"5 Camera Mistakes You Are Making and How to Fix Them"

So you're probably watching this video because maybe you just started your own YouTube channel or you just picked up a fancy expensive camera but you're not quite getting the video image that you want. Well today I'm going to go over five mistakes that you're probably making with your camera.
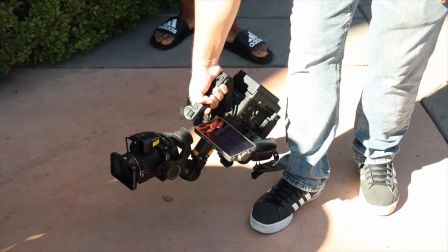[0:16] Three, two, one, action.
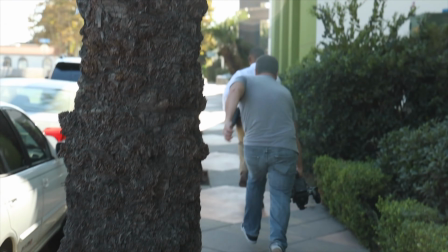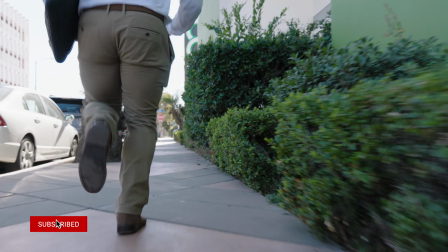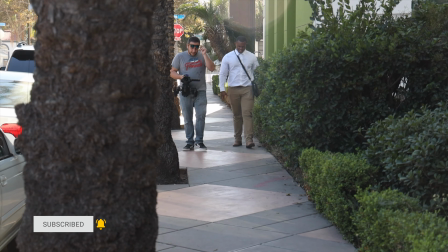Hi, my name is Tom and if you found this video helpful, informative, or entertaining, please consider subscribing I would really appreciate it okay now back to the video we all start somewhere and
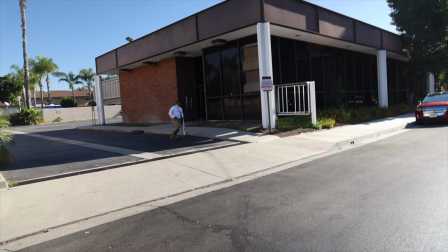[0:48]
videography in general can be very overwhelming there's a lot of different settings there's a lot of different gear lighting mics
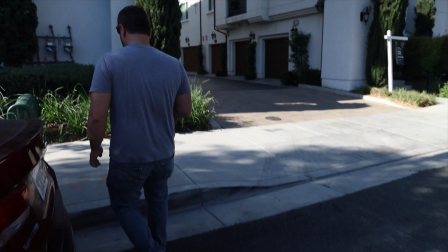[0:55]
all kinds of different things that factor into making a good video so at first it's very overwhelming the first one that I want to start off with is really simple but it's very important and there's two ways that people misuse it or make mistakes with it. And that's shutter. The correct motion blur is very important, but you can also use it to your advantage. And we'll get to that in a second. That's the second part. For example, if you're shooting at 24 frames per second, you need to make sure that your shutter is twice the frame rate. So if you're shooting at 24, you wanna aim for a shutter of one over 50. That's as close as most mirrorless cameras can get. One over 50, some people choose to go one over 60, but between 150 and 160 is a sweet spot. And likewise, if you're shooting at 60 frames per second, your shutter is going to be one over 120, but most cameras will do one over 125 or so forth. But you always want to try to double as close as you can, whatever the frame rate is for your shutter. So why is this so important? Well, it's actually very complicated, but I'm going to try to simplify and just get straight to the point. It's in regards to the 180 degree rule. And long story short, it's considered the most cinematic because it's the closest to what your natural eye can see when it comes to motion blur.
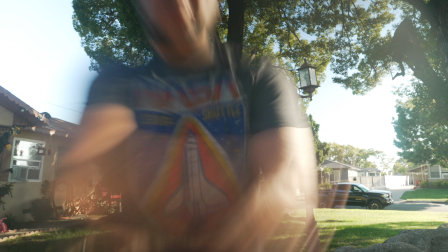[2:15]
Too much blur gives this slow-paced drowsy effect and too little blur
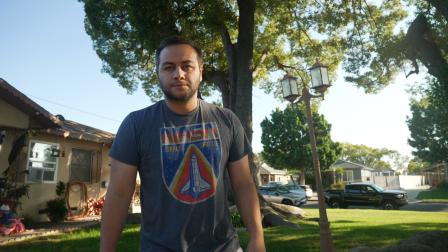[2:19]
gives a very fast-paced almost anxiety effect.
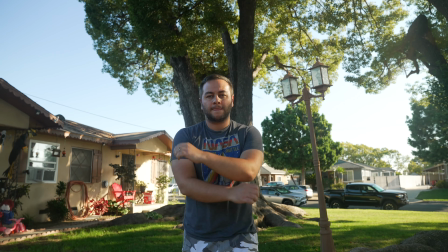[2:24]
So you want to make sure you're not overwhelming your audience unless it's intentional. Which brings me to the second mistake when it comes to motion blur and shutter not using it to your advantage to get creative now in practical terms Breaking Bad is a great example of using shutter or the 180 degree rule to your advantage there's a lot of scenes in Breaking Bad where they
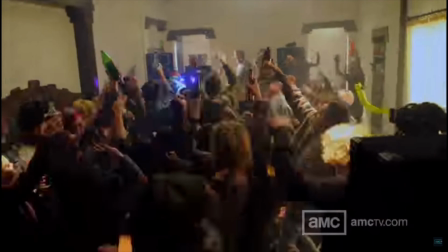[2:46]
have a really wide angle lens or a wide focal length and they'll have it right up to the character's face the actors face they'll dial
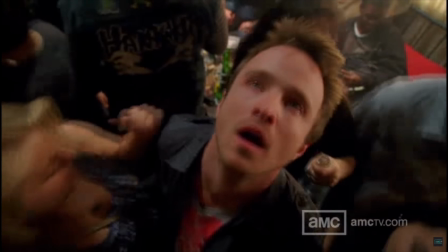[2:55]
down the shutter or increase the motion blur and they'll give this effect where maybe the characters on drugs or they just woke up or they're drowsy or they
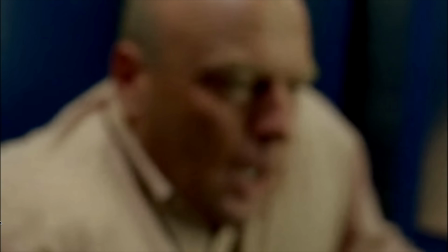[3:04]
have a hangover or whatever. There's a lot of scenes with Jesse Pinkman after he's just woke up from a binge or whatever and he's trying to get to the door. Walter White's knocking and you'll get this effect of him passing through everybody and opening the door.
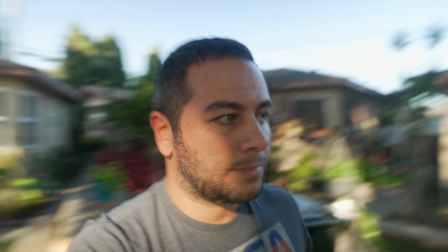[3:19]
Likewise in Hollywood, often times with action scenes,
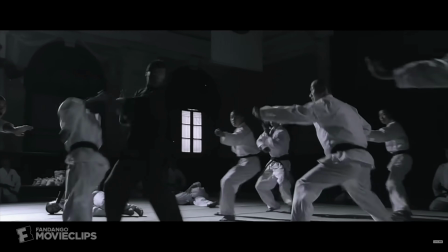[3:23]
you'll find that they'll increase the shutter speed or reduce the motion blur to give a very fast paced feeling.
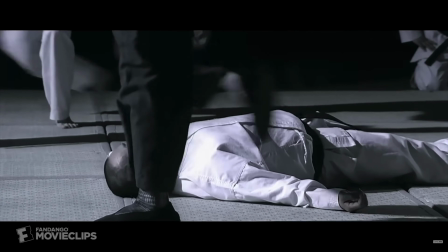[3:29]
Maybe there's a huge fight scene and you'll find this a lot in karate movies or John Wick is a good example where they will give the audience a sense of something very fast very dramatics going on slightly faster than your eye can perceive.
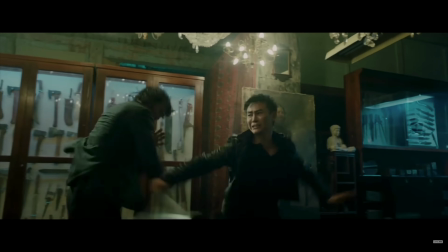[3:44]
So giving you this effect that the character is almost superhuman or at least they're doing something that someone wouldn't be able to do normally. Okay the next mistake that you're probably making with your camera is you are shooting everything wide open. And what do I mean by that?